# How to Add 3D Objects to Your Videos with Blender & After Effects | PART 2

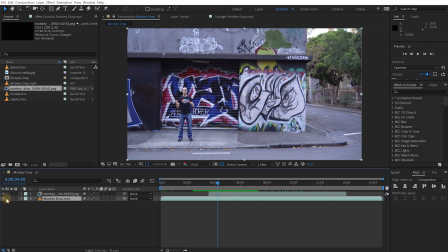248s
Now let's disable the audio on that clip just so it doesn't interfere with the tutorial. And while timing-wise that works quite all right, that monkey, because in Blender I've had the monkey head start right about there and then slowly drop,
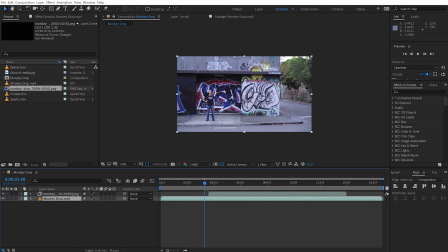260s
you can actually see that it falls kind of slow and then speeds up and then bounces off. And I kind of want that monkey to kind of hammer down with just a little bit more force so it feels like it's been falling for a long time and it's just kind of smashing into the street from above.
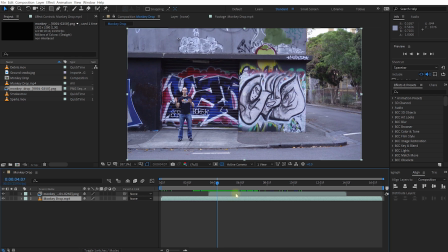276s
And for that I'm just going to speed up the clip, so let's right-click the monkey drop PNG image sequence, come up into time and enable time remapping so we can freely speed up and slow down any parts of this clip. Let's come to where the monkey hits the ground, which is right about there. on the time remap effect, let's set a keyframe.
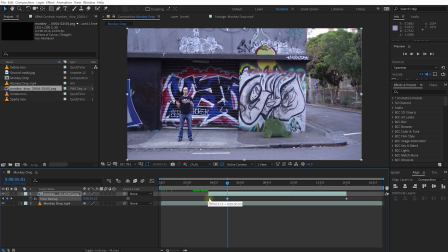294s
And let's take the first keyframe here and move this over to the right. So we're compressing the time that this monkey has to drop. So the drop itself will happen a whole lot faster. So there you can see the monkey is coming down a whole lot quicker already. Let's rewind and play this back.
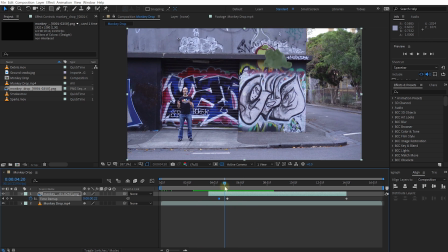311s
Yeah, see, that looks a lot more powerful. The monkey just kind of shoots down and then hits the street with a whole lot more force. So that looks a whole lot better already. Let's just trim the layer in to start where that first keyframe starts. And I am noticing that the very first frame, have a look at the top here, just on this little concrete bit.
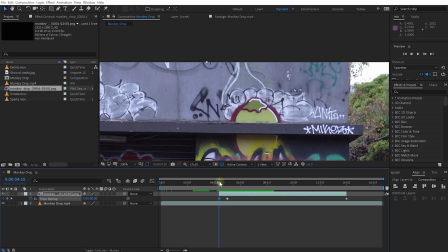330s
Can you see the shadow suddenly appears when the layer appears? Because we haven't really faded that in. So let's come to the very beginning of this layer. Press T to reveal the opacity. Set a keyframe. Let's just go a few frames forward and see when the monkey comes in. So at that point, when the monkey comes into the screen, I want this to be 100%.
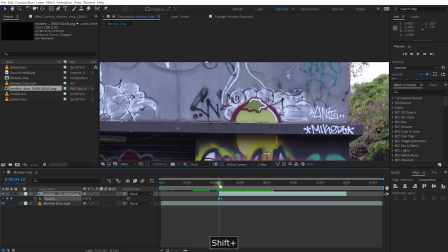347s
So make sure we have a keyframe for 100% there. Come back to the first one, set the opacity to 0. So the layer has just a couple of frames to fade in and it doesn't look so abrupt. That looks a whole lot better.
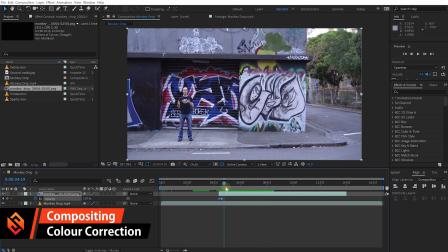358s
Let's zoom back out. And while this now works, because we essentially have our monkey head rendered on a transparent backdrop with the shadow, it's now composited on our video layer, the colors don't quite match. It doesn't really sit in there. It looks a bit too dark and everything is a little bit bluish.
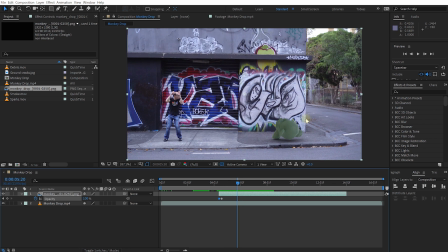375s
It might look a bit different depending on what screen you're watching this tutorial on, but the monkey head just doesn't fit in color-wise. So the first thing I want to do is just color correct a little bit, just so it blends in a bit better. For that, in our effects and presets panel, let's search for the curves effect.
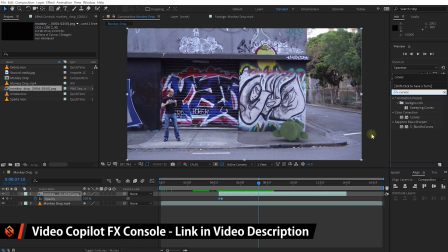388s
And if you have Video Copilot Effects Console, which I highly recommend, you can also just press Control or Command and space and then just search for the curves effect. Let's select that and apply it to the layer. Come into the effect controls.
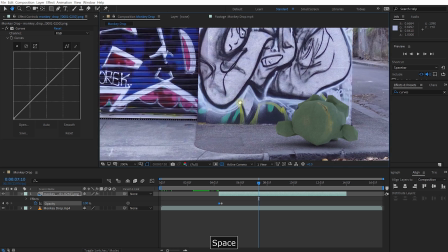399s
Let's zoom in just a little bit so we can see this just a little bit better on what we're doing here with this monkey head.
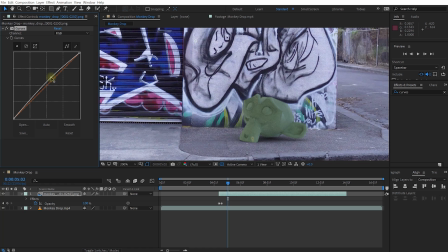404s
And so what I'm going to do is I'm actually going to make it just a little bit brighter. So maybe around about there. Let's come into the blue channel. And I think I want to just give it a little bit more blue. Not a whole lot. I don't want it too blue. Just kind of a little bit of a tinge. So it kind of, it feels like it just matches in a little bit better.
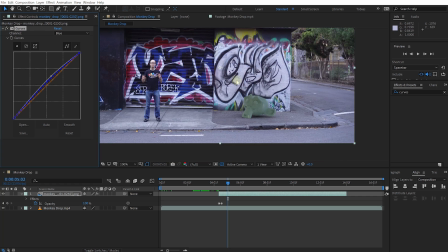421s
And it's quite subtle, but without the curves, it looks like this. With the curves, it looks like that. And it just feels like it actually, it just fits into that shot a whole lot better.
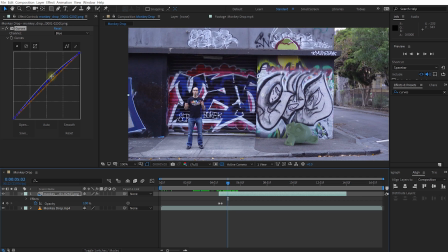429s
The colors match better. It's just a tad too bright. I'm just gonna make it just a little bit darker.
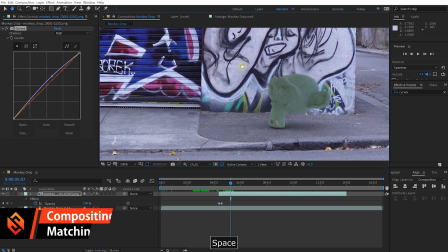435s
Cool, I think that works better. The next thing we need to do is, usually when you composite a rendered 3D element into your shot, it tends to be too sharp, too crisp, to really match onto that footage.
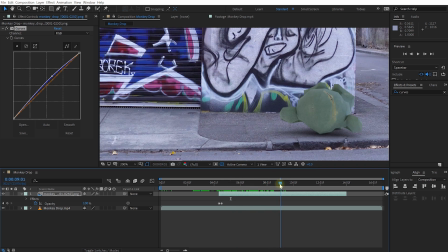447s
Now this monkey, because I haven't really rendered it out at a terribly high resolution, it kind of already matches the depth of field of the camera.
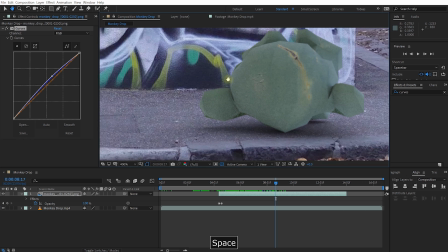455s
It's not super crisp, but I think I might just blur it out just a tad more to match in with kind of the focus that is on the rest of the street. So let's just search for and apply the fast box blur effect and apply it to this layer. And I don't want to totally go overboard, right?
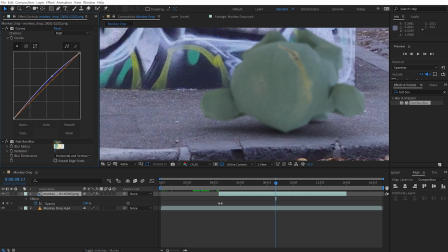471s
Like even three, even one is way too much. I think I want to be very, very subtle, maybe 0.05, let's just see. Still a little bit too much, maybe 0.005. Because I just wanted to be really subtle, just a little bit of softening.
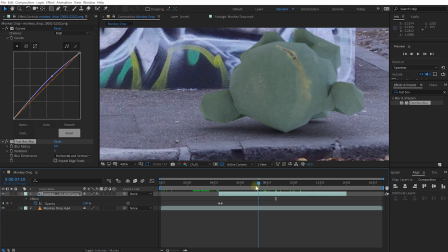487s
Yep, I think that works all right. The next thing you need to do when you composite CG onto video footage is make sure that the noise kind of matches. And the noise kind of looks all right. There's a fair bit of noise already in the render.
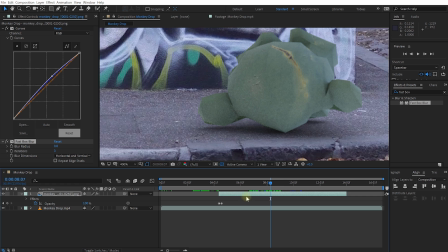498s
There's a fair bit of noise in the video footage. Now, the one in the video footage seems a little bit more blocky, but I don't think it's too noticeable, especially because the monkey head is actually quite small in the shot.
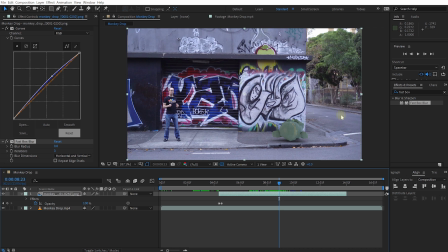509s
It still does look a little bit crisp, but it kind of matches the sharpness of the shot. So I think that actually kind of matches all right. And technically, we could literally stop here and this would be the effect done.
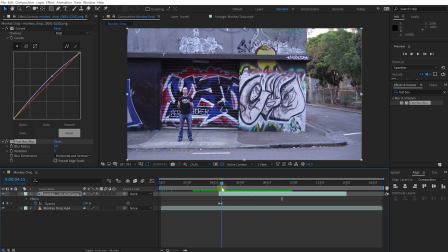520s
However, it kind of looks a bit dull. If you really had a heavy metal framed monkey head drop onto the street, you'd imagine some damage happening on the street, right? Like cracks in the cement, maybe some bits and pieces flying off and some other things going on. You'd also probably want to add a bit of camera shake, just to add a bit of realism to the whole thing. So let's just do that.
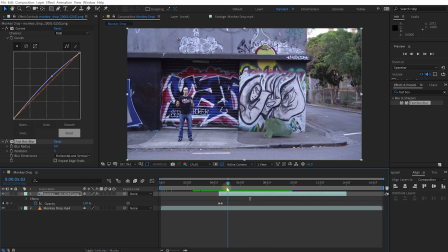540s
And because I'm going to assume that you are quite comfortable using Adobe After Effects, I'm going to go fairly quickly. If you're new to Adobe After Effects, I have a beginner tutorial series that I'm going to link you down below. So go and check that out if this is going a little bit too fast for you. First, let's add some ground cracks. And I think I want them to appear right when that monkey smacks into the concrete.
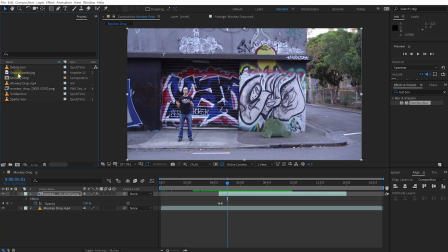558s
So let's come back to our project panel. And I've created this little ground cracks JPEG image.
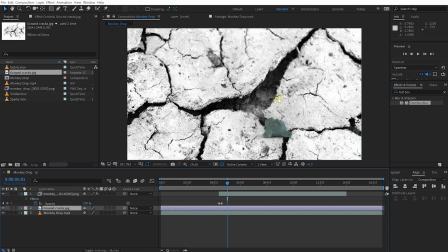563s
So let's bring that in. I'm going to place that underneath the monkey head layer, and that is way too big, so let's just scale that down.
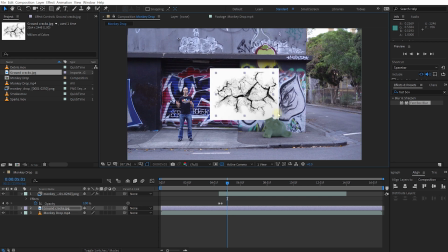571s
Let's zoom back in, scale it down just a little bit more, place it kind of underneath the monkey head.
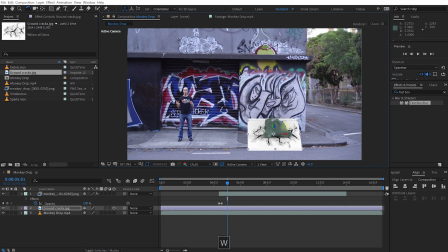577s
Let's turn that into a 3D layer. I'm going to rotate it a little bit so it kind of aligns kind of with the surface of the road. Move it down a little bit, and yep, I think that works all right. Let's reveal the blend modes and change the blend mode over to multiply.
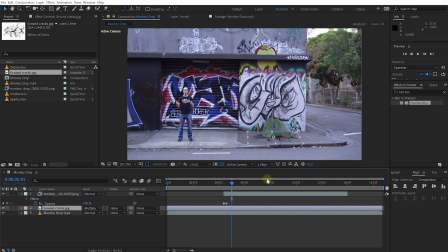593s
Let's also make sure that the layer starts exactly when this monkey hits the road. So right there, so before it should kind of come in right there. And that works all right. I think it kind of, it appears a bit too quick. I don't really quite like it.
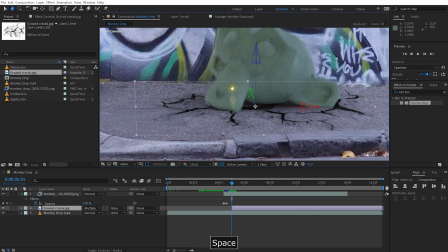606s
So what I'm going to do is I'm actually going to add a mask and animate it to reveal this layer within just one or two frames. So let's just zoom in a little bit. Make sure you're at the beginning of this ground cracks layer. Let's grab the pen tool. I'm actually going to hide the monkey head temporarily.
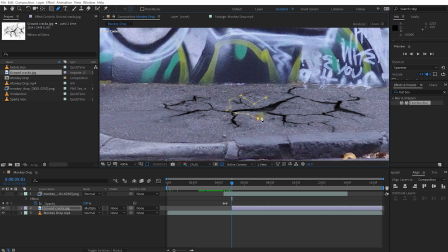620s
I'm just going to draw a mask around some of the cracks close by first, because I kind of just want to reveal maybe those ones. MM to reveal the properties. I'm just going to soften this mask out a little bit and set a keyframe on the mask path. Let's go two frames forward, double click the mask, and let's just, I'm just going to scale it out.
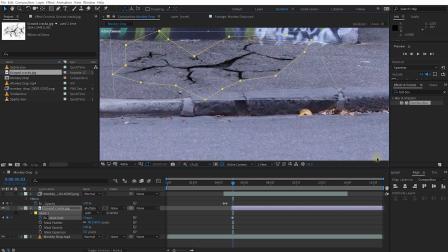639s
And I'm holding Control and Shift or Command and Option if you're on a Mac down, just so it scales uniformly and from the center outwards.
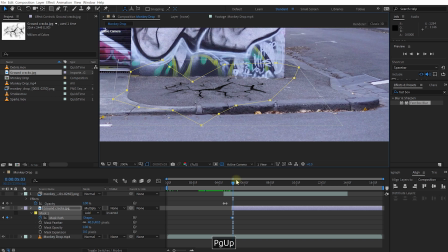647s
I'm going to pull it all the way out so it kind of reveals all of the cracks. So hopefully now, so you kind of get that crack appearing with just a couple of frames.
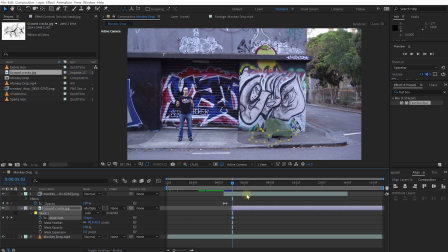655s
Let's zoom back out, re-enable the monkey head. Let's rewind and play this back. Cool. And I think that looks pretty good. The only thing is, I think the ground crack is just a little bit too dark.
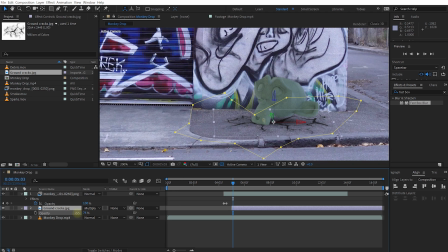667s
I think it's a bit too solid. So let's just tweak the opacity a little bit. Maybe not too low, maybe about 70 to 80. I just want to have it a little bit transparent, so it's not too strong. Maybe I think I'm going to add a curves effect to that as well and just give it a little bit of blue.
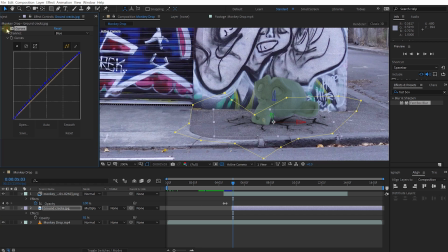683s
Just to, again, just blend it in a little bit nicer. And again, all of these are really subtle effects, but they overall, they all add to just making it look a little bit more realistic.
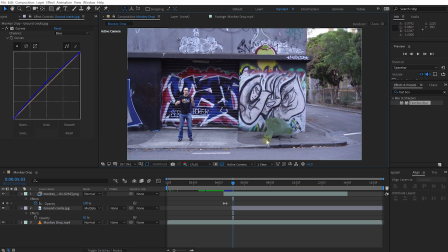692s
Next, let's come to the fun stuff and add some debris just as the monkey hits. And again, I'm going to come to the beginning of this ground cracks layer because that marks my impact point for the monkey head. Let's come back to the project panel. And now here I've got a debris, a smoke, and a spark stock footage element that I've created.
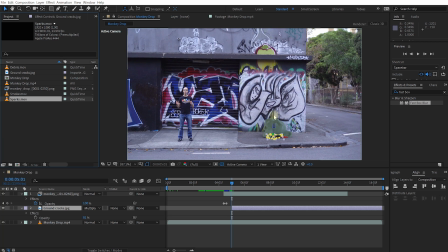710s
You can just use them for whatever you want, but I've created them using Trapcode particular for this particular, no pun intended, scene, but you can use them for whatever you want to. Let's just grab this debris movie, bring that into our composition. I'm going to drop that at the very top. Let's just slide it over. And essentially what this is, let me solo the layer and hide the transparency grid.
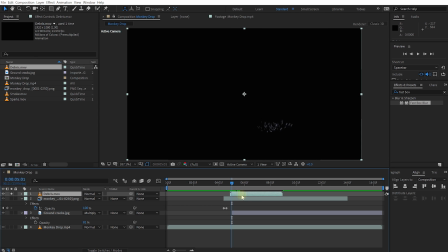729s
And that's just kind of like a bunch of concrete elements kind of just flying about and bouncing on the ground.
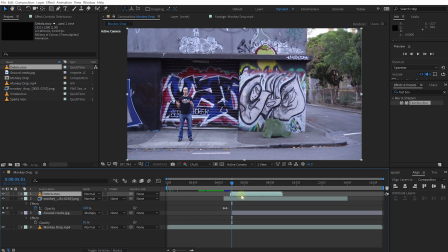735s
Let's unsolo that. And again, I'm just going to align that so it kind of gets spawned right at the time the monkey smacks into the road. So right about there. Let's rewind and play this back.